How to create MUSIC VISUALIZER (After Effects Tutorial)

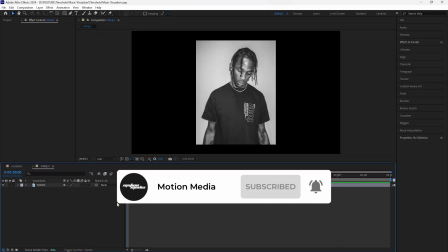[0:08]
yo what is going on guys for today's video we're going to be creating this music visualizer and this is just like this d savage album
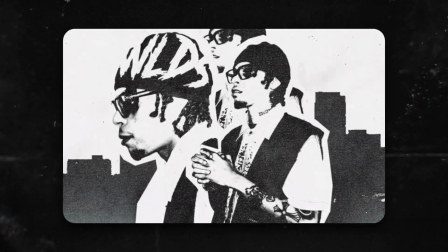[0:15]
cover that i saw it's called a we love d savage and i'm a big fan of that like heavy texturized as well as that threshold effect that they
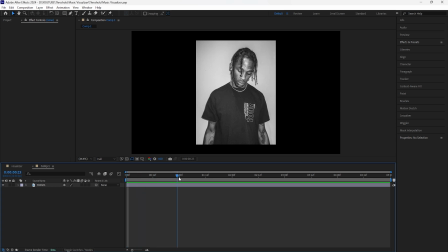[0:22]
want for for that album cover here in after effects you're going to want to import an image it can be like
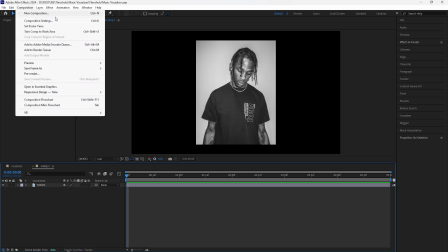[0:27]
any image it doesn't have to be travis scott and to get started we're going to go over the composition settings real quick.
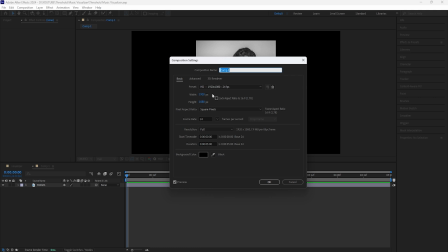[0:33]
So I'll have mine at a 1920 by 1080. It's going to be 24 frames per second.
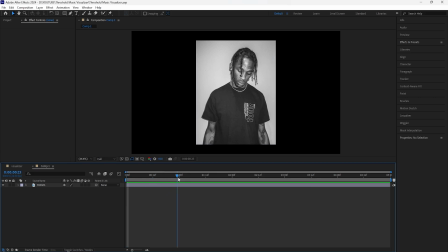[0:39]
And for the duration, we're going to have it at five seconds. Once you download your image and import it here into After Effects, what we're going to do is just focus on our subject here, grab the pen tool, and then I'm going to mask out my subject.
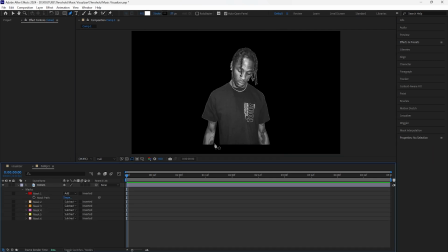[0:54]
Okay, so I just masked out my subject. We're only going to be focusing on our masked subject, and then we're going to add a bunch of effects onto our layer and then we're going to create a little background. I'm going to open up the mask and I'm only going to focus on the outer part of our mask.
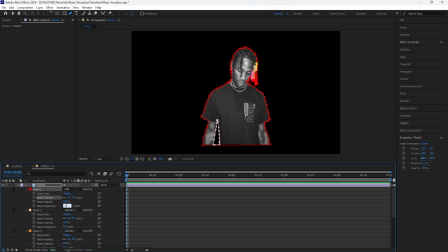[1:09]
I'm just going to increase the feather to like three and then decrease the mask expansion to negative one because I want the edges of our subject to feel a little smoother.
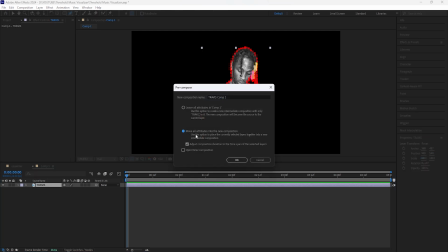[1:18]
Then we're going to grab this layer, right click it and pre-compose that layer. Select this option right here, move all attributes into the new composition and I'll just name that to Travis.
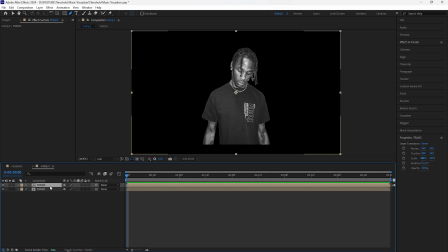[1:27]
Click okay. With this pre-composed layer, we're going to duplicate it click ctrl d and then we're going to add a bunch of effects to both of these layers in order to create that threshold look so the first effect we're going to add is threshold and add it to the top layer i'm going to
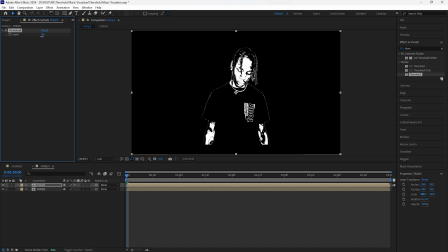[1:42]
decrease the level of this threshold and i'll have mine at around like 85 you don't want to have it like too
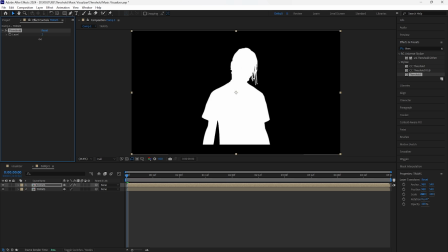[1:48]
high because it's going to be too dark and then if you have it too light or too low it's going to be way too light so i'm going to have mine at
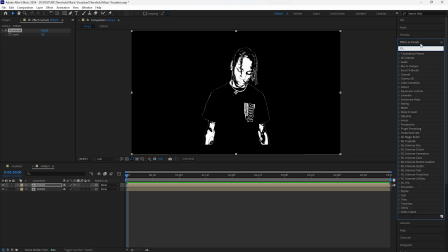[1:55]
85 and then the next effect we're going to add is a noise. Make sure to bring that noise above the threshold effect. I'm going to increase the amount of noise to 20%. And then for the next effect, we're going to add a Gaussian blur. Increase the blurriness to 1.5. And by adding this blur, it just makes it look a little better. Now for the bottom layer, we're going to add a fill.
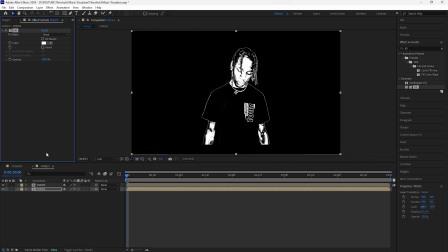[2:15]
Change the color of this fill to white because we're going to be using this bottom layer in order to create that outline of our subject. And then the next effect we're going to add is a simple choker. This simple choker is going to be the effect that adds the stroke of our subject.
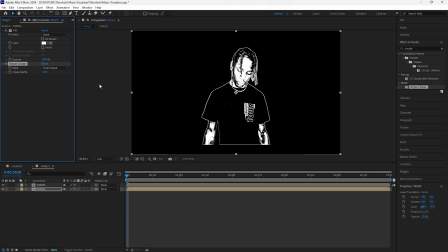[2:30]
Decrease the choke mat to negative three. And as you guys can see, that adds the stroke of our subject.
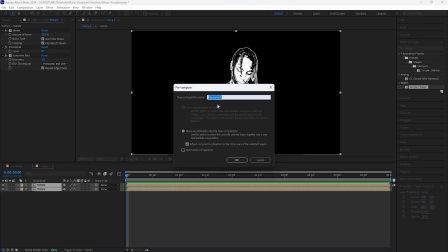[2:36]
The next thing we're going to do is grab these two layers and pre-compose them. I'll just name this to Travis. First, begin by creating a white background.
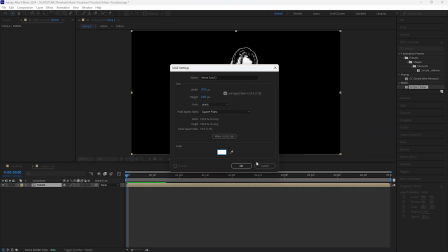[2:44]
So create a new solid. Make sure that the color of that solid is white. Bring that solid right underneath our layer.
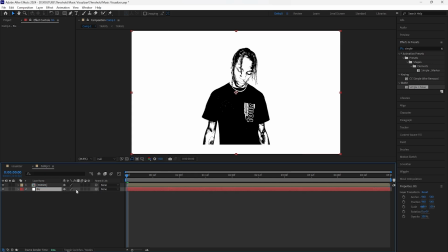[2:50]
And I'm going to rename that to bg which stands for background we're going to now create that mini box just like the one in that d savage album cover with the texturized look create a new shape layer and for this shape layer you want to make sure to turn off the stroke for
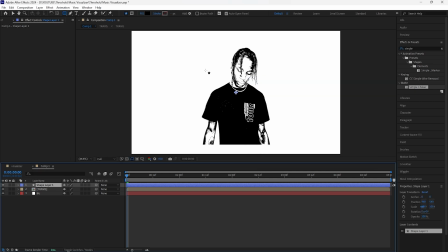[3:04]
the fill color i'm going to have that black and then we're going to create a box hold the shift button on your keyboard left click and just drag your mouse
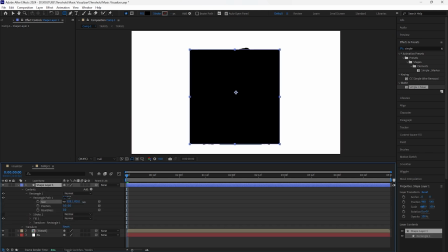[3:11]
i'll have the box like that might have to increase it a little i'll increase that to around like 861 and then bring that
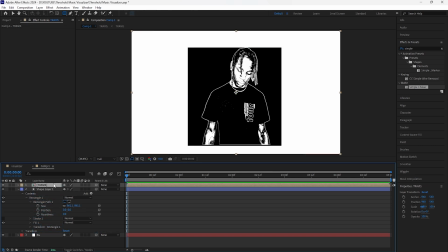[3:19]
underneath our subject and as you guys can see our subject is a little too small click s in order to open up the scale and i'll increase the scale to around like 128 just so that it doesn't show the bottom edge of our subject and it also overlaps the box a little you
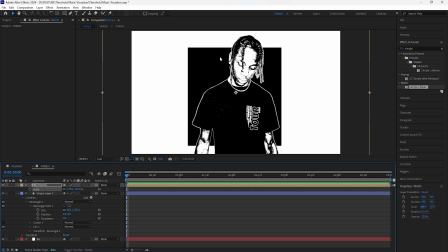[3:34]
want to make sure that your subject top part of the head is overlapping this black square in the background for the shapeler i'm just going to rename that to black box we're going to add a roughened edges to the shape layer with this effect it adds that texturized look to the edges decrease
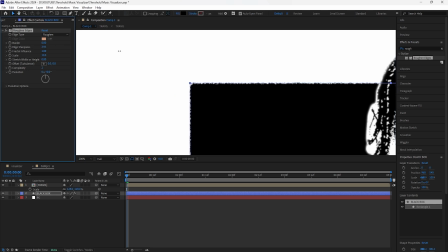[3:49]
the scale to 10 and then increase the edge sharpness to around i would say like i'll increase that to 5 and by doing that it creates more of like those roughened edges kind of like texturized look that we're going for next thing we're going to do is create that texture for this black
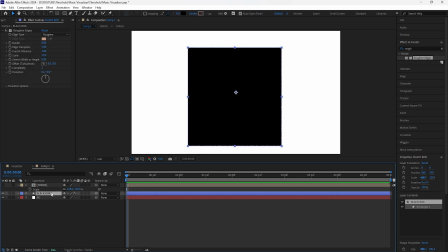[4:04]
box turn off this layer for now click the black box and then duplicate it for this layer I'll rename that to texture. Delete the rough and edges effect for this layer and we're going to change the color of the fill to white.